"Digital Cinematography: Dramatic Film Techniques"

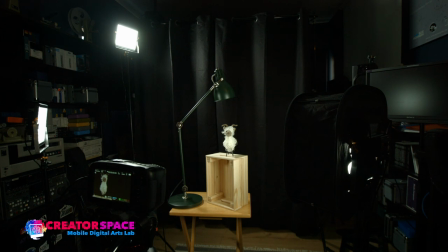17:51 Okay so let's start that up so I'm just going to get into the shot here and
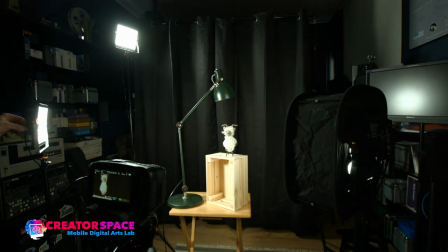17:55 so right now what we have is this is our key light so I'm just going to put it up and this is
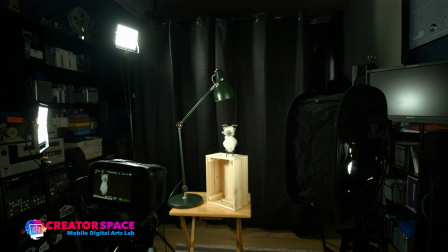18:04 essentially what what we talked about is a that kind of high key element see
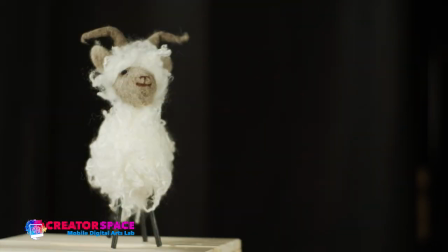18:09 how everything is basically there isn't really shadow everything's bright our whole subjects very bright okay so this key light now watch if I go low key
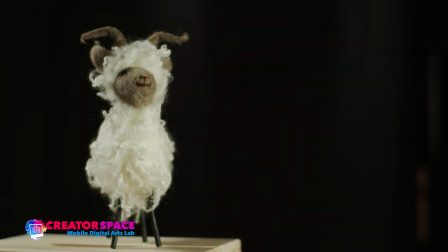18:21 see how now we start to get that shadow on the side so I've basically turned it off
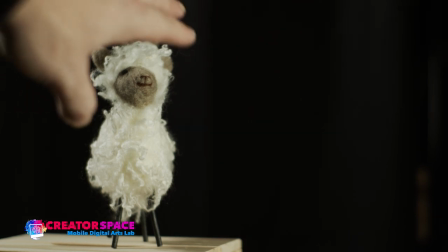18:27 and now I have you know just light on this side right but I don't really have a lot of light here that's pretty
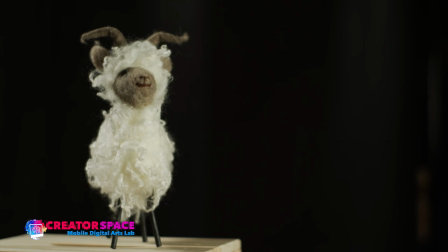18:36 interesting right so we start to get into this this the lighting concept there now what I'm going to do is if I go over to the to the other side
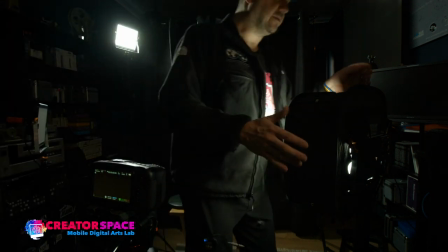18:44 so we have this this box right over here right and now what I'm going to do is I'm going to turn
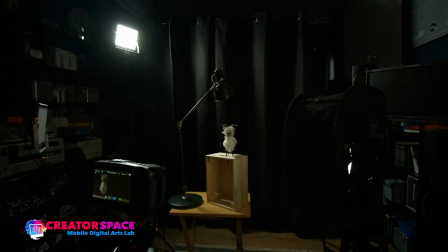18:56 this one a bit lower as well okay so you can see how we've really reduced our light here let's let's look who we've come up with.
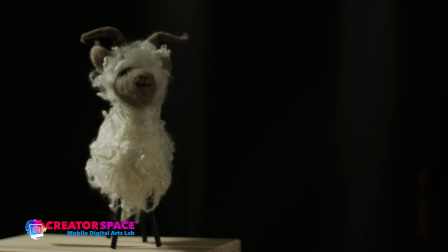19:03 Let's look at that. Now we have a very dark side, right, in terms of there isn't a lot of light here. There's a bit of light here. So we have that backlight that's still lighting there. Okay, so this is the backlight only. So now let's look at that, you know, kind of each element.
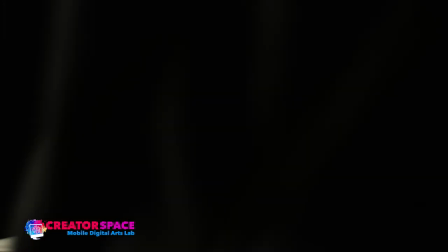19:20 So what I'll do is I'll start with just the one, just the backlight only.
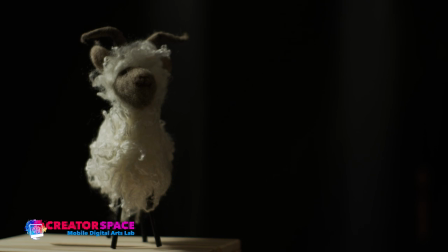19:27 So this is our backlight only. You can see there isn't a lot of light on the front, but you can see how it's really separating, you know, the backlight from the front light. There's no front light, so this goat ends up pretty dark, okay?
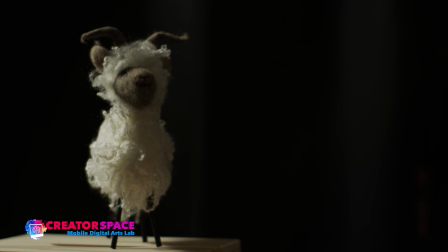19:44 And, you know, that's a really neat way that, you know, to deal with it. And this had a little bit of extra light happening, so I just wanted to turn it off. So that's just your backlight right so now watch what happens when we add a little bit of the key light this is our key light on this side
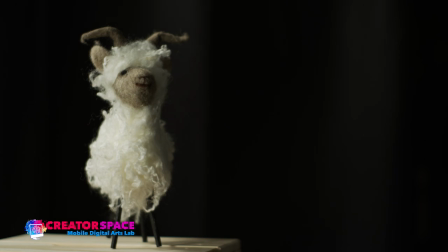20:04 right so again you can see that it starts to add the light right here right so what I've done is is added the light this
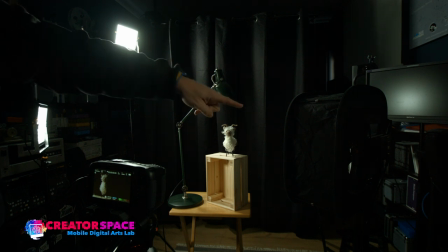20:15 is our key light here right that's our backlight and right here is our fill light and this has that a bit of a soft box and the idea there is that that way it's really not adding a lot of light as the diagram was showing about 50 percent and what the what kind of softbox we're using is it's designed for the light itself so it's it just looks like this okay and then what what we do is it just opens up it's kind of like a reflector if anyone's used the photographer reflector so this just opens up like so oops It has little magnets and then it feeds itself right on to the light and there's just velcro. So this velcro just goes, this is the back of it and you can see there's just the white front and that's a soft box.
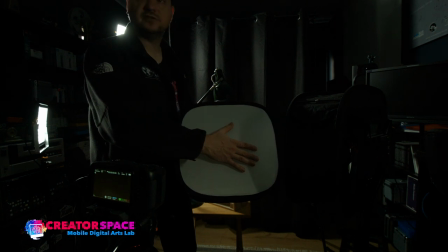21:15 So it just adds, it diffuses the light and it reduces the amount of light.
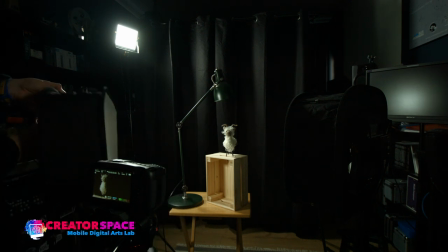21:19 so look what happens if I just take this and put this in front of my key light
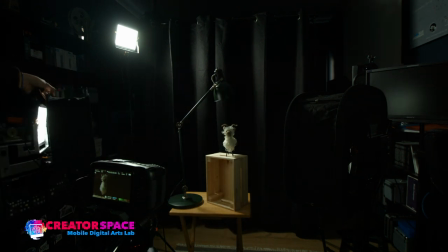21:28 right so we got that and then see how it reduces it but it softens it okay and now let's look at
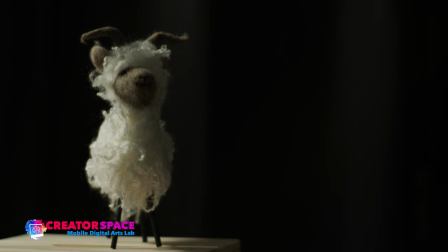21:34 it through the camera so this is directly through the black magic camera and I should note too that this is a
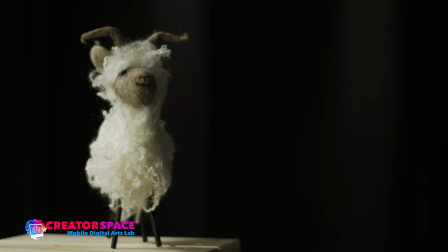21:40 we are using the 20 25
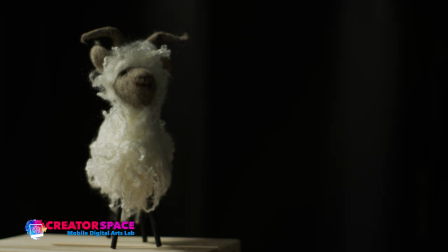21:47 millimeter lens right now okay so that's before let's open and this is with the softbox on so see how it just kind of it reduces it
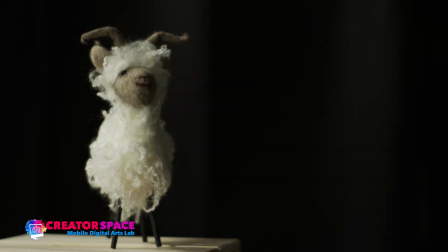21:59 a little bit softens it right so that's a great tool so the key light I'm just leaving open okay so now we have the key light we have the backlight so this is kind of one dramatic effect right we have this shadow on the side a little bit moody right and now look
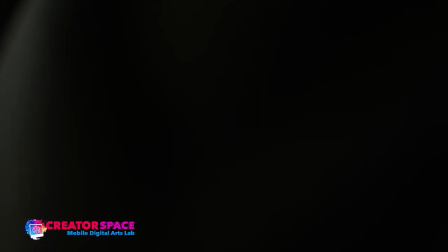22:15 look what happens if I I'm gonna just add a little bit of the fill light right so now I've added a bit of fill light over here
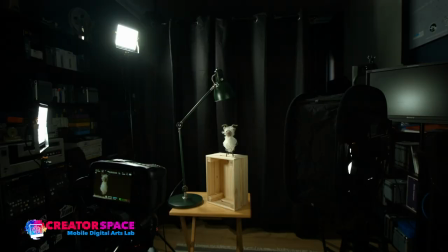22:23 right and so what I've done is I've actually turned this light on to give it a little bit of fill right and now look what's happened
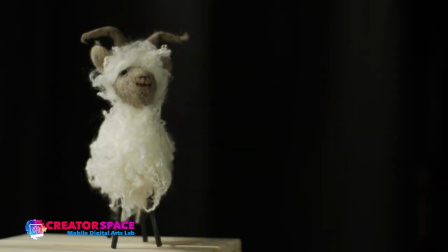22:33 to our goat this shadow is gone right so that's the fill literally filling right so now our dramatic storytelling is what do we want to do generally this is still a little bit moody there's a bit of shadow right so
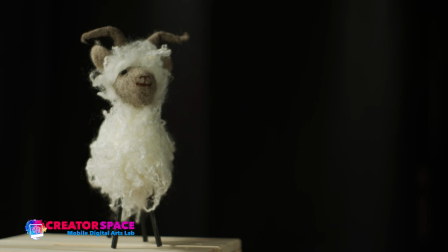22:48 we're still you know doing kind of a cinematic dramatic lighting with playing with shadow so I always like a lot of cinematographers will say that you're you're not really lighting you're just you're lighting with shadows so it's your shadows that end up creating what your light is and what your
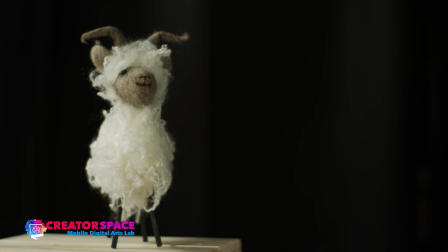23:07 mood is so that's that's a really cool idea to think of so you know more shadows we have we're using we're deciding what is in shadows and what isn't in shadows and we can ultimately say we don't want any shadows right so let's go
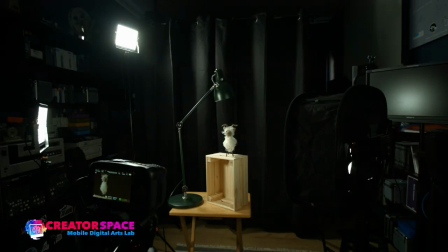23:20 back to that fill light and look i'm going
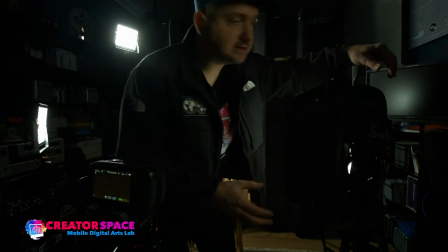23:25 to add even more right so i'm going to boost this up a bit more
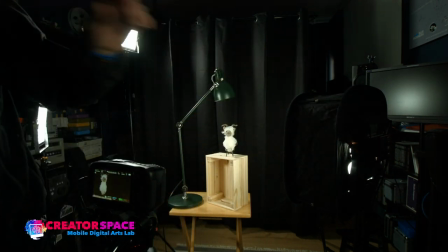23:34 right so i've boosted it up you can see how it's very even now right so i'm trying to almost match the other one look at that
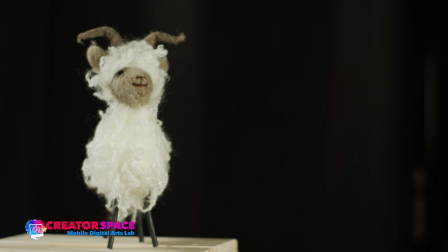23:42 now we have like no shadow right so this is what I would call high key lighting we're really lighting the whole subject and making sure there isn't any shadow so this is one type of dramatic lighting so this is generally you know you know a lot some some
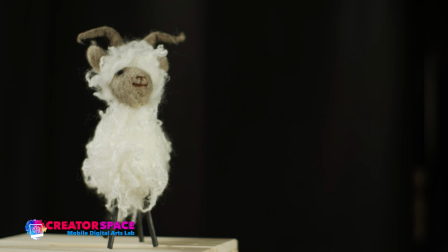23:58 films might just want that where you don't want a lot of shadow you want everything you know evenly lit so this is kind of what's happening but we're still dealing with the three-point lighting so we still have our backlight we have our side lights and everything
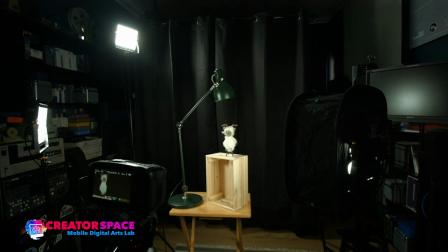24:11 right so we have that kind of idea okay so now let's look at so that was the high key now what I'm going to do is I'm going to turn off the the backlight here
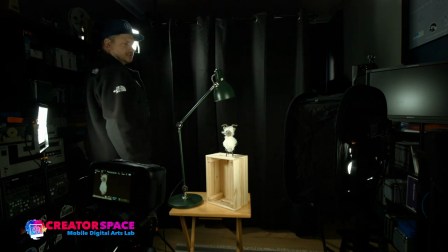24:22 right so let me just find the knob here just turn this right off okay so we can get that idea so now we're
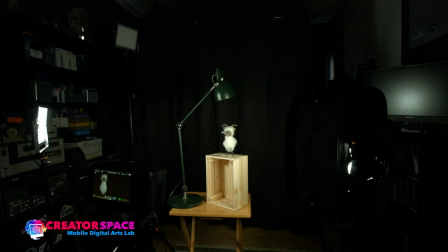24:31 just dealing with the front light and now we're going to have is this kind of shadowy background that's another way to deal and add some mood right so you can
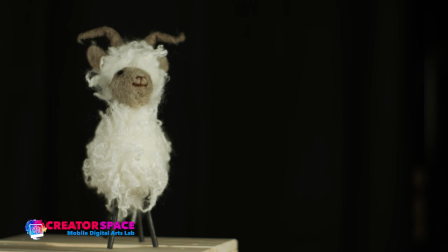24:39 see it's it's kind of it's not separating the back as much now but it's very more frontal lighting which is a neat look as well so this is without the backlight this is just like that now let's go one step further i'm going to turn off the the key light